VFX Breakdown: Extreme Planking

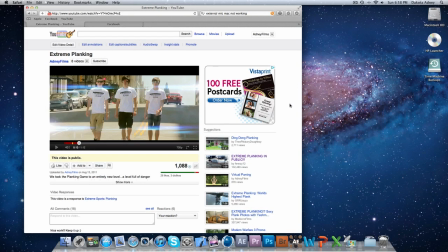[0:00]
Hey guys, Dakota Adney here. Today I'm going to show you guys a few of the little shots I did in extreme planking and how I did them, how I tracked them and everything. Here's the video. You should check it out if you haven't already. You can click the annotation right here around the video to watch the full thing.
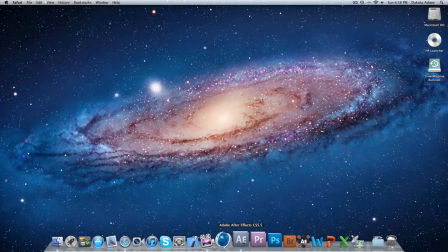[0:15]
Alright, let's jump into After Effects so I can show you guys some of the shots, some of the more difficult shots.
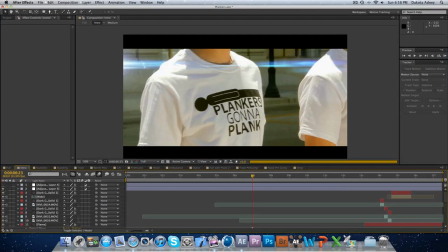[0:19]
The intro, pretty simple. I just added color correction, letterbox, and the lens flare there.
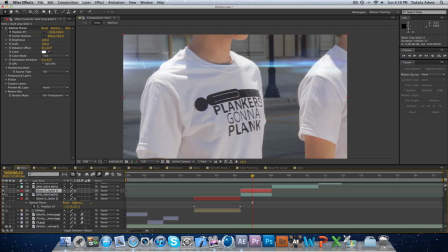[0:26]
Here's without the lens flare. It just adds a little bit of coolness to it, I guess.
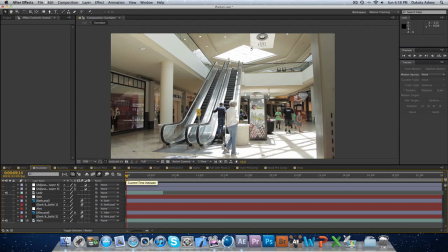[0:34]
Escalator shot, as we move on. Here's the footage that I took inside the mall. It's just handheld footage on my 60D, just the escalators moving probably 20-25 seconds. I then had my actors, I don't have the original footage anymore,
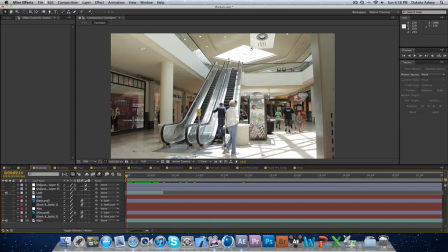[0:51]
but I had them actually plank on the stairs, like where you would walk instead of up on the handrail, because that'd be really hard. I had him plank on the stairs, and then I took a screenshot of that, or a still image, and cut them out.
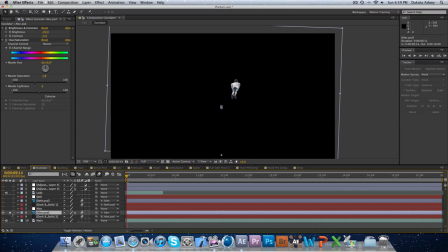[1:03]
Here he is right there. He was on the stairs there, but I cut him out, and then moved him up onto the rail area.
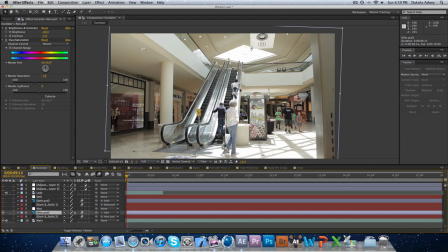[1:10]
And I did a little bit of feathering and stuff to make it look like it actually fit up there. I also did that for Seth.
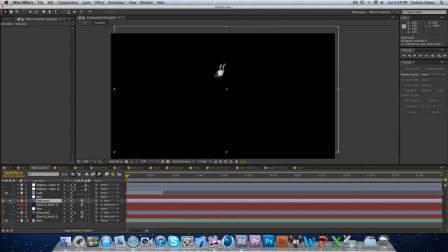[1:16]
Here is Seth's little thing. He was planking on the stairs. I moved him up there.
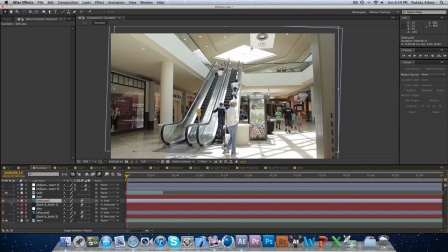[1:20]
I had to use paint a little bit on his feet, because they were a little bit cut off from the stairs.
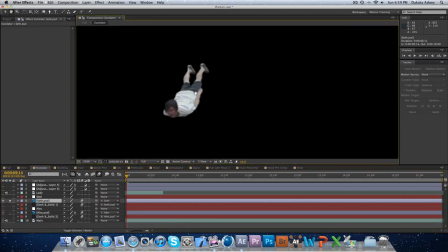[1:25]
So if you look real close, you can kind of see his arm's a little weird looking,
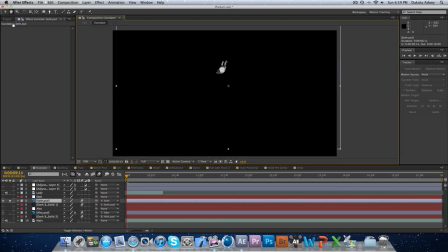[1:29]
but I just kind of fixed it with paint to make it look presentable.
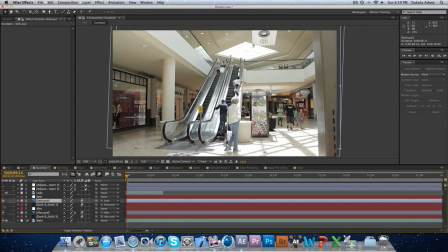[1:35]
So I put him up there. I added shadow under Seth just to make it look like he fit under there a little better. And then for tracking, I had one of my friends run over in an earlier shot and put a little green dot, one of those tracking stickers that I used in the Julius Caesar tutorial,
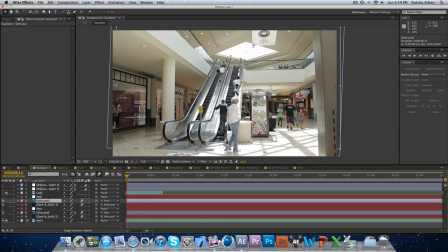[1:50]
and I just watched it as it went up, and then I had another one coming down at the same time, and I tracked those, applied null objects to them,
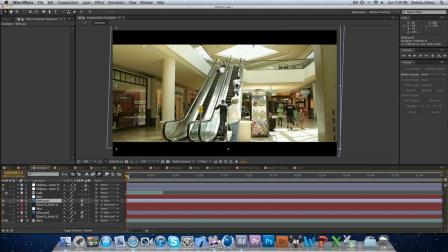[1:59]
and then put on color correction letterbox, and they stick to the handrails. I had to roto that lady's head, by the way. That took a while because her hair is kind of frizzy.
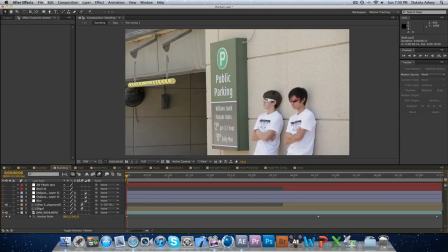[2:11]
Moving on. Standing thing. I had him stand next to this public parking sign, and they just kind of, I just told him to stand there and look cool,
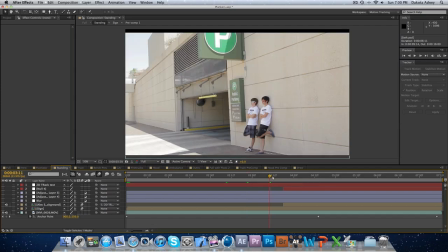[2:20]
and I zoomed out and panned up to that little parking thing.
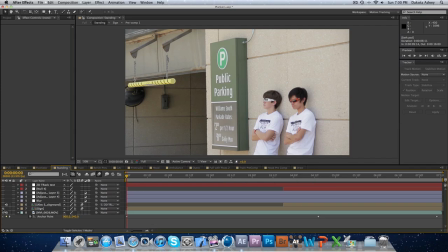[2:26]
So the first thing I did was replace the sign from public parking to public planking and track that on there using Mocha. So that stuck really well. And what else?
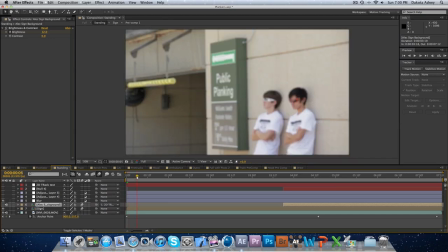[2:39]
I added the rack focus to make it look kind of cool when it came in. I also added color correction, letterbox.
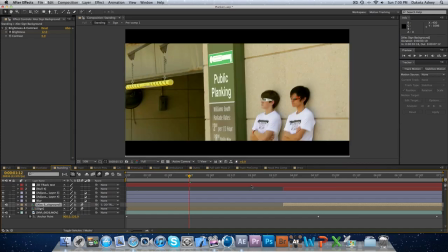[2:49]
Oh, and when I panned up, I almost forgot about that. When I pan up to the sign up here,
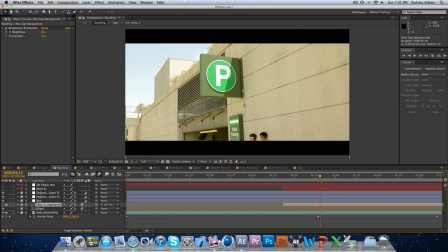[2:56]
I used Mocha to track the huge P, and I stuck a still frame of Alec, who was planking on the sidewalk. So I took some footage of him planking on the sidewalk, took a still frame of it, and just cut him out and stuck him up there.
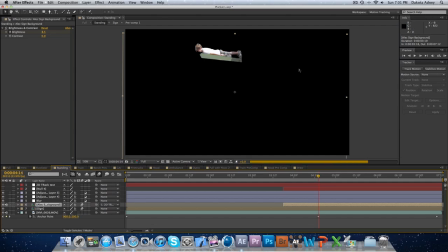[3:12]
There he is. I added a little bit of shadow underneath him to make it look like he actually fit in there.
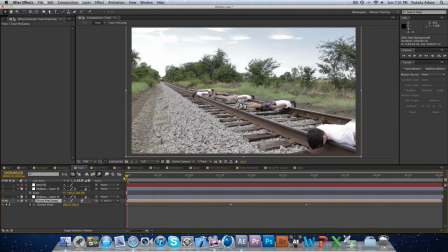[3:17]
The train scene. This one, I actually pre-comped.
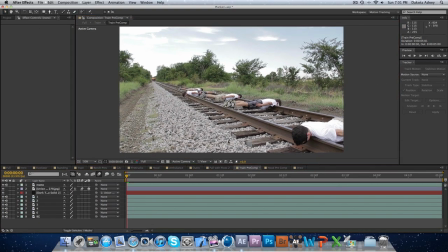[3:22]
Let me go into the pre-comp here. I set the camera on a tripod. We just took turns laying on the track back and forth. So these are actually all little separate pictures. I just took a screenshot of when we were in full planking position and then masked us out and positioned us everywhere.
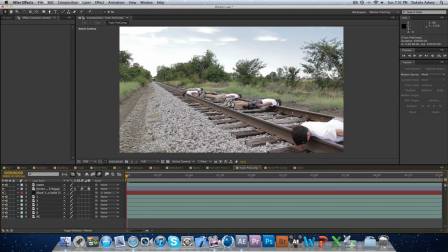[3:41]
Okay, there's all of us. And then the train, we did not do this when a train was coming. We couldn't, that'd be really dangerous and whatnot. So I just took a picture that I found on Google of a train.
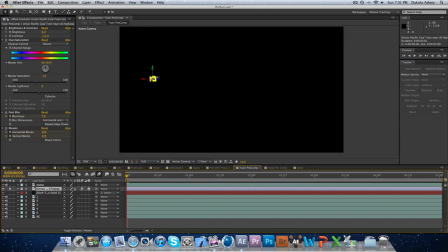[3:54]
It's right here. Let me turn this mask off so you guys can see it.
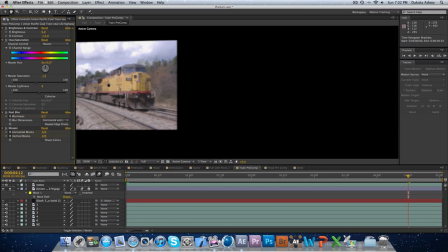[4:01]
Okay, it's just a picture of a train. So I cut it out using the mask tool.
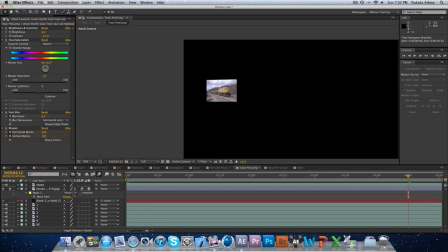[4:08]
Turn that mask back on.
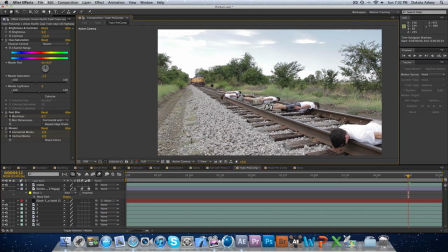[4:10]
Cut it out, stuck it over here, and did a little bit of color correction because here's what it looked like before.
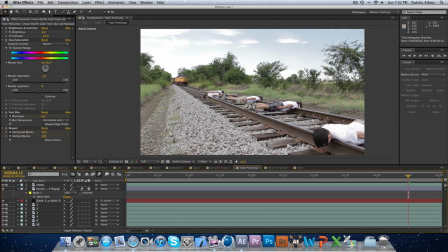[4:18]
It's a little bit too contrasted and saturated, so I turned on some color correction. And then basically to get it to animate on the track, I just keyframed position and scale.
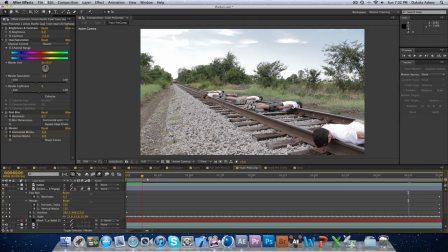[4:29]
So it starts really small back here, and then I just had it scale up.
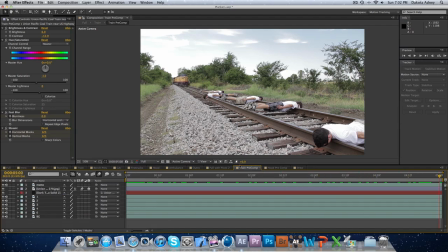[4:35]
That's pretty much it. It doesn't look too good if you look at it really carefully, but I think it worked.
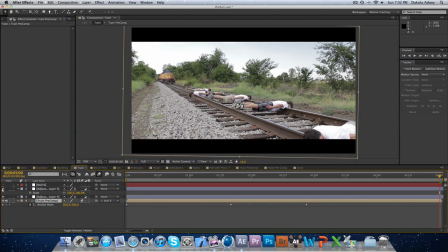[4:41]
And then, if I go back into the train, I just added color correction, letterbox, and then a camera shake to better sell the effect.
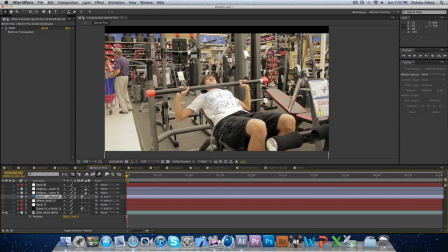[4:49]
Bench press. Here is Seth in Academy, and I just had him bench this bar with these big red things on the end of it. I then tracked these points with Mocha, tracked them separately, and then I have this null object that kind of, that's the wrong one.
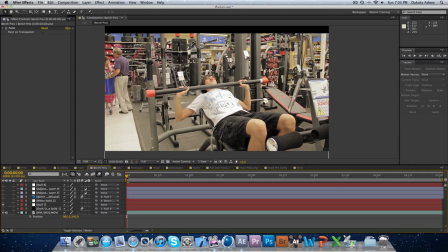[5:06]
There it is. Follows the pole, that null object does. So I then took a picture of me right here, and I was planking the bench.
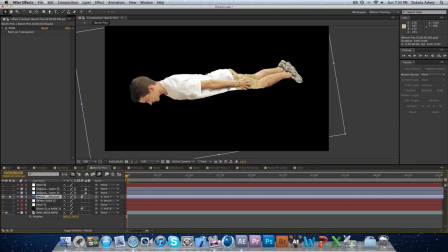[5:18]
I can't turn the mask off. I just planked the bench, and then I used paint to fix my legs.
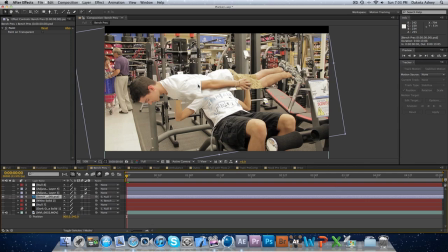[5:23]
They were a little bit cut off from some of the bars and stuff. And then I just kind of put it where it looked right, and parented to the tracking layer, so I go up and down with the pole. And then I added some shadow on his chest to make it look like I was actually hovering above him right here.
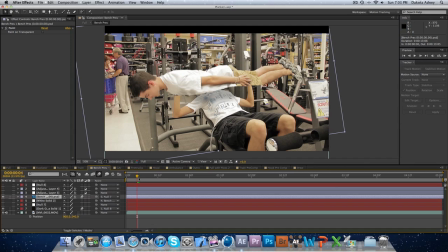[5:37]
Just used a black solid to add some darkening to his chest. And there we go.
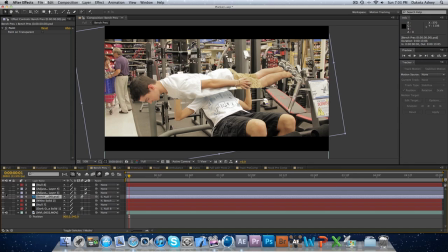[5:44]
And then again, letterbox color correction. Simple stuff.
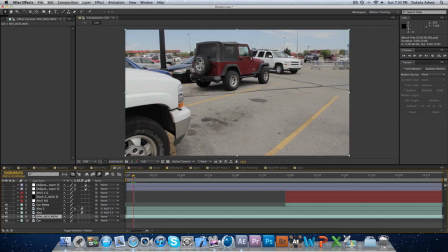[5:50]
The car one. This is actually, you might have seen it on Freddie Wong's channel.
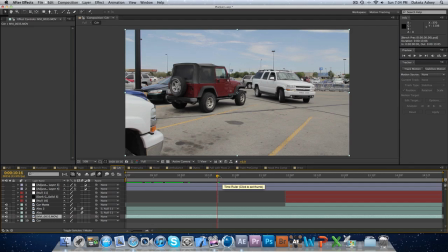[5:56]
He did it where Brandon fell underneath their RV and he drove over them.
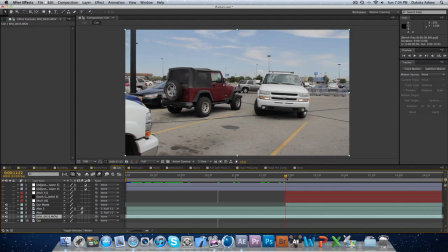[6:01]
So I just kind of used that idea, changed it up a little bit. I don't know how he recorded it, but what I did was have Alec lay in the street and plank.
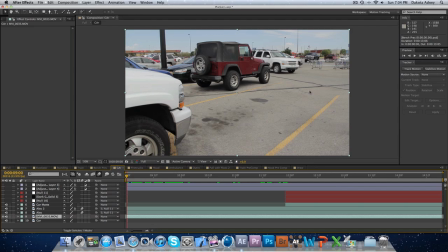[6:10]
I don't have that original footage. I don't know what I did with it. I just had him plank right there in the parking lot. Then I took another little clip of the car pulling in, and then I took a still frame of him planking in the parking lot, which is right here.
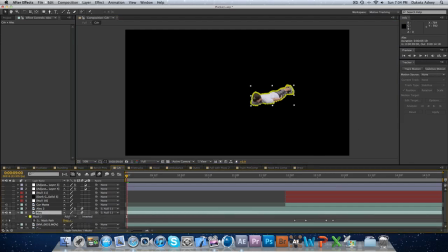[6:22]
There's the still frame. Turn the mask off. Okay, there's the original.
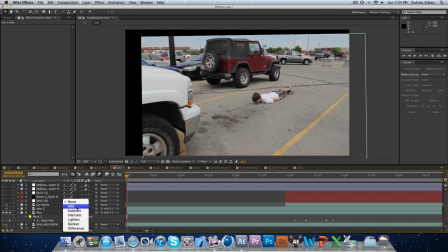[6:28]
There's the original thing. So I cut him out just so he was separated from the background.
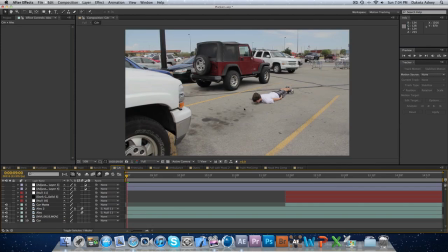[6:33]
I then used mocha to track these little pebbles and these little spots on the concrete so that he sticks onto the same footage as the car. So he's not actually there right now. That was from a different shot. I just tracked him onto there. Added a little bit of shadow around him.
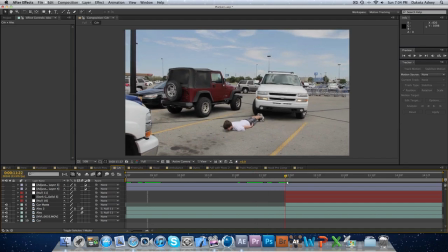[6:49]
And then when the car comes over, this is where it got a little bit tricky. When the car comes over, it looks good until right there, and it starts looking kind of crappy.
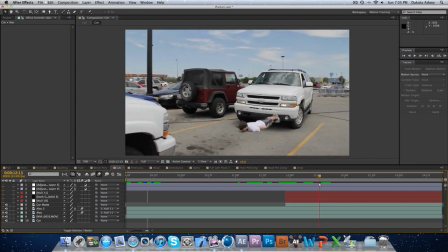[6:58]
So I had to roto out the front of the car. There's my car mat. I wrote it out the front so it looks like he's going under. But then you have to worry about that shadow thing, because when it goes over him, he's going to turn darker because he's not in direct light anymore.
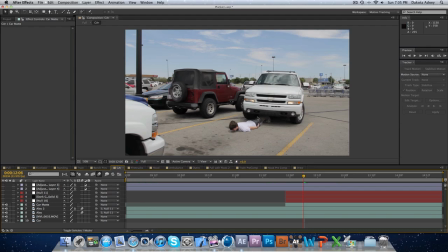[7:12]
So I made another copy of him, just duplicated it, and then added a brightness and contrast to it, and just kind of keyframed.
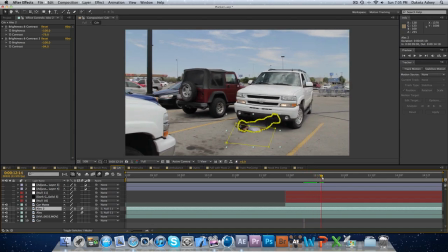[7:20]
You can see that square. Just kind of keyframed it up there, and just kind of messed with it until I got it to look right.
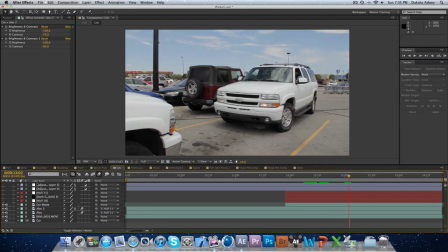[7:28]
That's about it. It's under the car. Fire trucks.
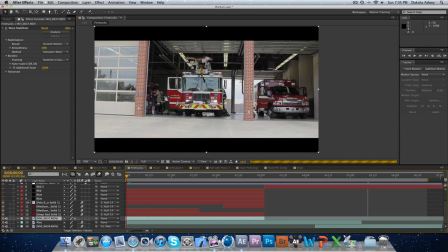[7:34]
There weren't any really special effects on this other than the optical flares that I added to the flashing lights on the fire truck. I thought that made it look really cool. I added the blue and red optical flares going back and forth.
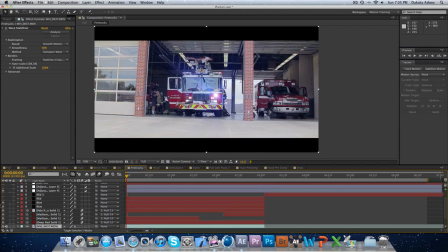[7:47]
Let me turn those on. I thought that made it look really cool.
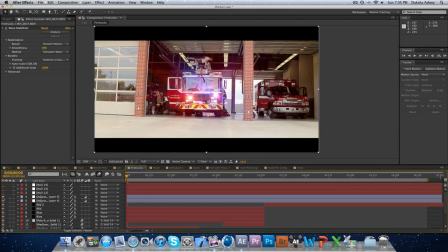[7:52]
And then just the same old stuff, color correction and letterbox.
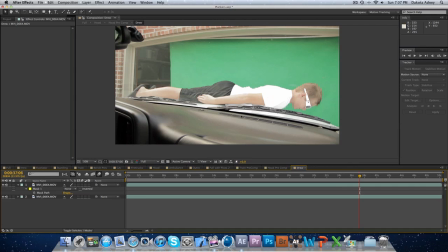[7:58]
Now onto the hood scene. Here we have Drew planking on the hood of my mom's Suburban, put the green screen up in front of the garage door, and I took the leaf blower and blew his hair so that it looked like he was actually moving in the wind and stuff.
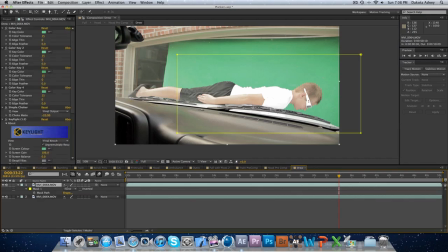[8:11]
His shirt was moving. So I took this, I keyed out the green, put a little mask around him.